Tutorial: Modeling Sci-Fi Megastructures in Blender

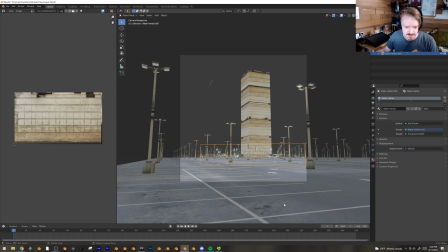(12:20)
Just trying to get a little, like, just add more lights and things kind of happening down here at the base. I think it'll add more visual interest. I want it to really look dense and in the distance as if there's a lot happening and then there's one dark building sticking up out of the top of it.
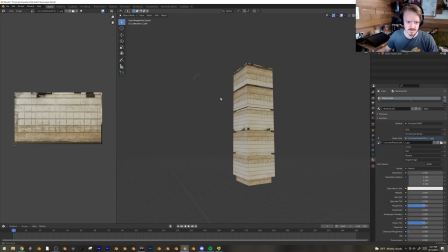(12:34)
Okay, now that we have that, though, let's go back into local view and arrange all of these guys here.
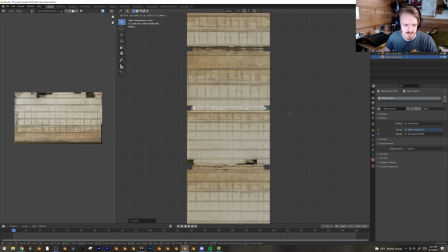(12:42)
That's good. You're actually going to rotate it 180 degrees and offset it like a little. Cool.
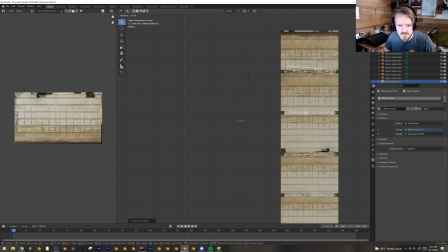(12:52)
Let's slip this one in there too. Maybe I'll just rotate it again 180 degrees so it doesn't look too copied and pasted.
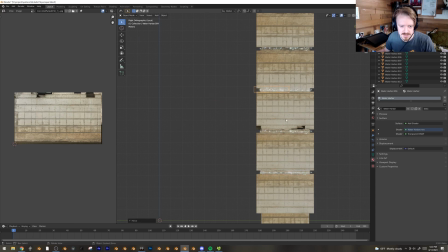(13:00)
And yeah, that'll be a nice one. In fact, let's see. Do we have a?
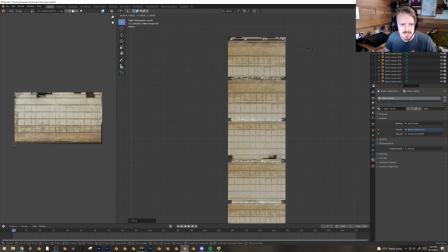(13:06)
I might stick this right up here at the top and kind of see what happens. That one's lined up good.
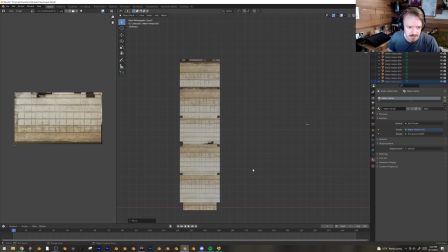(13:12)
We got to grab all these and slip them back into the grooves. I really want them back there, like, in the actual groove.
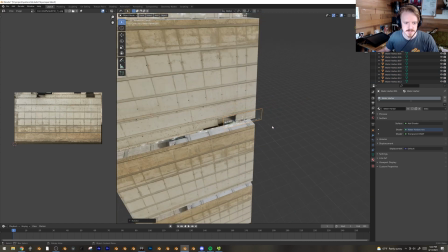(13:20)
And what is this last one here? Oh, that's a good one. Yeah, let's...
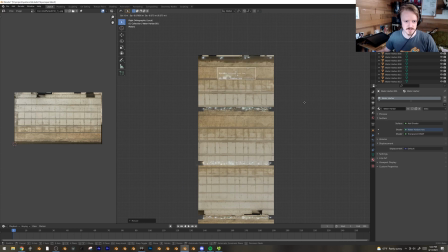(13:25)
Actually, maybe I can just stick that one up here at the top. It might be too... Yeah, we'll find out.
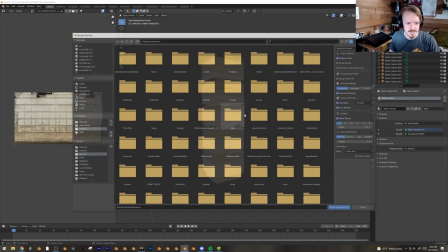(13:32)
It might not work very well. And, ooh, while we're here, let's hit F3. Images as planes do the exact same thing, but with just red light blink.
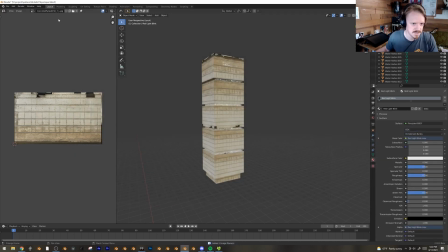(13:38)
And you can use, again, any red dot that you want, but where is it?
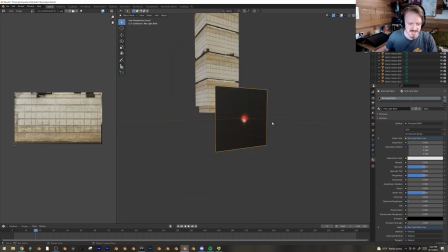(13:43)
There we go. It's just this nice radio tower blink that I got one time.
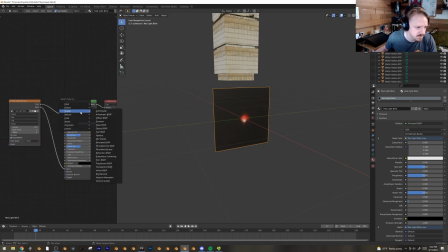(13:47)
We go into the shader editor, do the exact same thing, turn this into an add shader, and we're going to add that to a transparent. And now it'll just add to whatever's behind it. So,
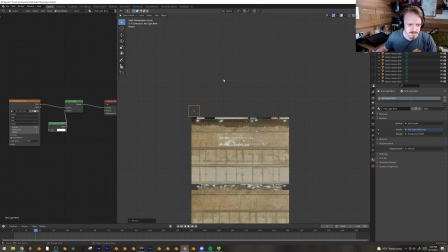(14:02)
stick it up here in the corners.
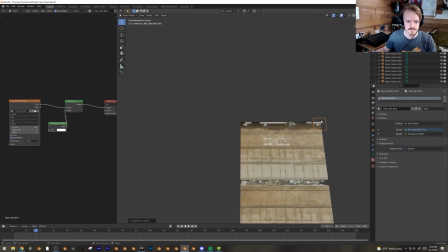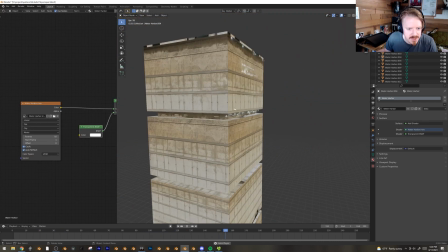(14:10)
And to be honest, this texture is not glimmering quite as much as I would have hoped. The red lights are adding quite a bit, I think.
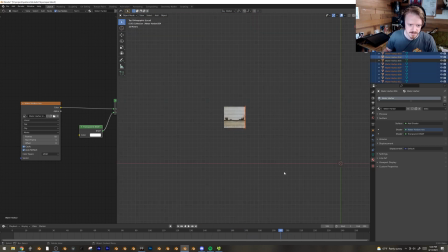(14:16)
But here, let's select all of this and put it into this other groove right here too. Yeah, and how's this look?
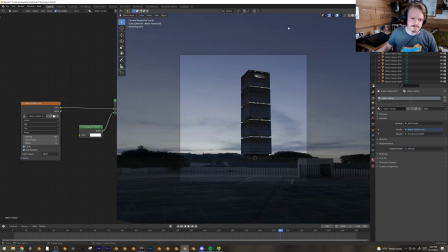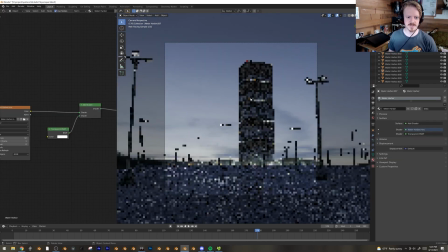(14:32)
And yeah, that's looking pretty good. Let's add a little bit.
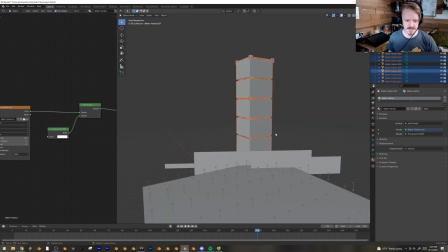(14:36)
Actually, what's fun with this stuff is once you've made one, you can just duplicate it.
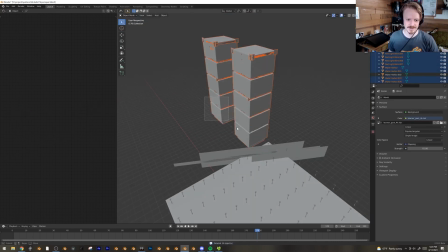(14:42)
And now it looks like you've done twice as much. We'll slide that over like that.
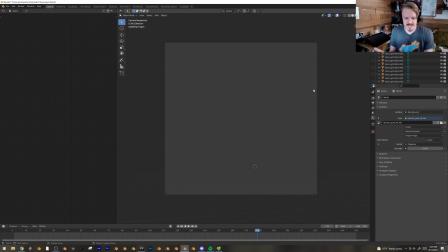(14:49)
And one thing I like to do, just to make things look even bigger, is I like to add kind of as if like a street glow down below.
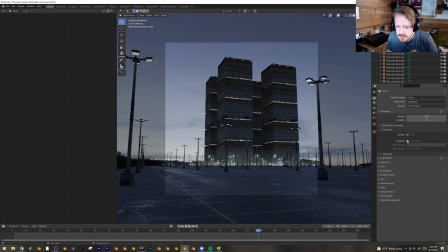(14:55)
Do I have denoising on? Let's do that. That's gonna add quite a bit.
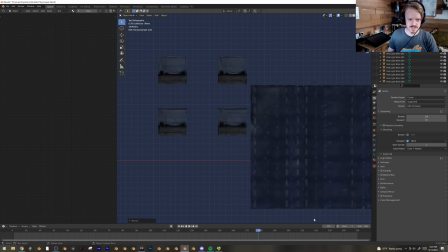(14:59)
So I'm gonna add just a plane here, set it up down below the buildings.
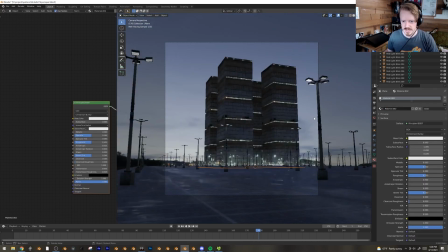(15:08)
I like ground level. Gonna give it a new material here, and let's try doing like emissive, like a orange or something.
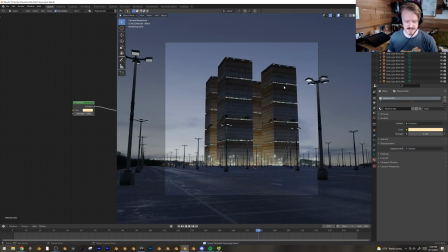(15:18)
Yeah, that's cool. Only thing left to do, I think, is add a little bit of volumetric haze to really make the whole thing feel big.
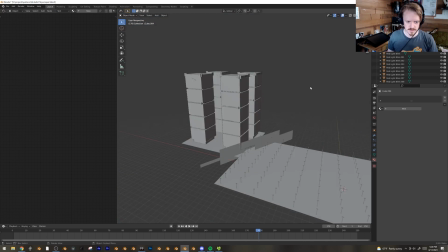(15:26)
So I'm gonna add a big cube here. Uh-oh, I lost my cube. Come back, cube. Scale it to cover the entire scene.
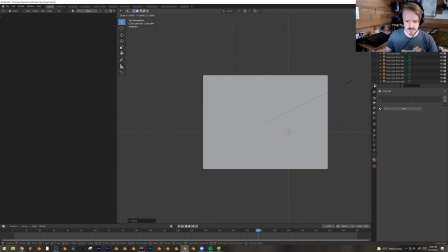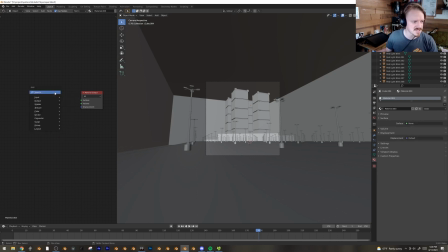(15:41)
Cool. Give it a new material, and in the shader editor, we're going to delete the principled BZDIV and plug in the volume scatter
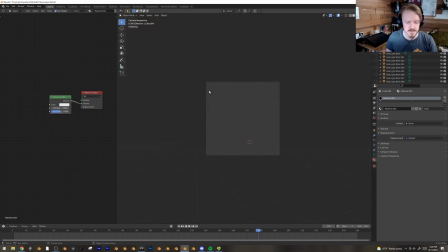(15:52)
right there into the volume. If you plug it into the surface, it will not work very well.
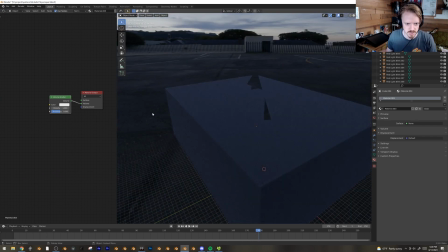(15:57)
And right now, it's just it looks like a big, you know, solid cube because the density is so high. So let's change this to like 0.001.
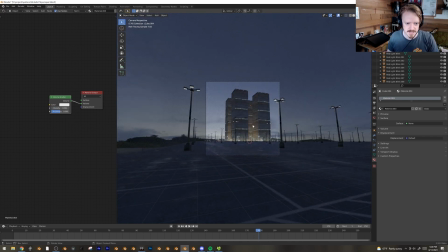(16:03)
See how that works. And that's looking pretty good.
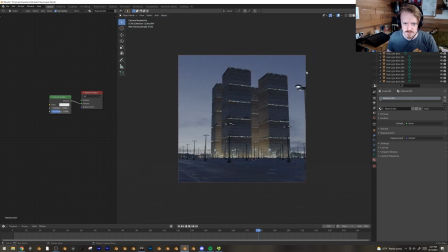(16:08)
Actually, let's widen. Let's grab the camera here and widen the view just a bit. Come on, let me grab the camera.
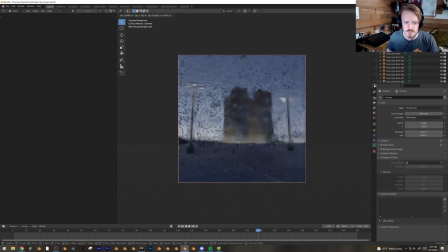(16:13)
It used to be easier to grab the camera, I swear. I don't know what changed.
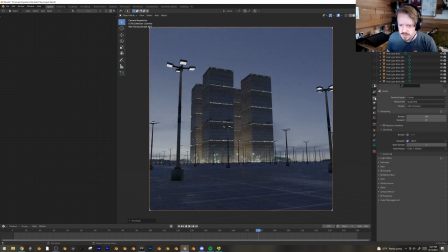(16:21)
And let's also, under the, where are these render settings?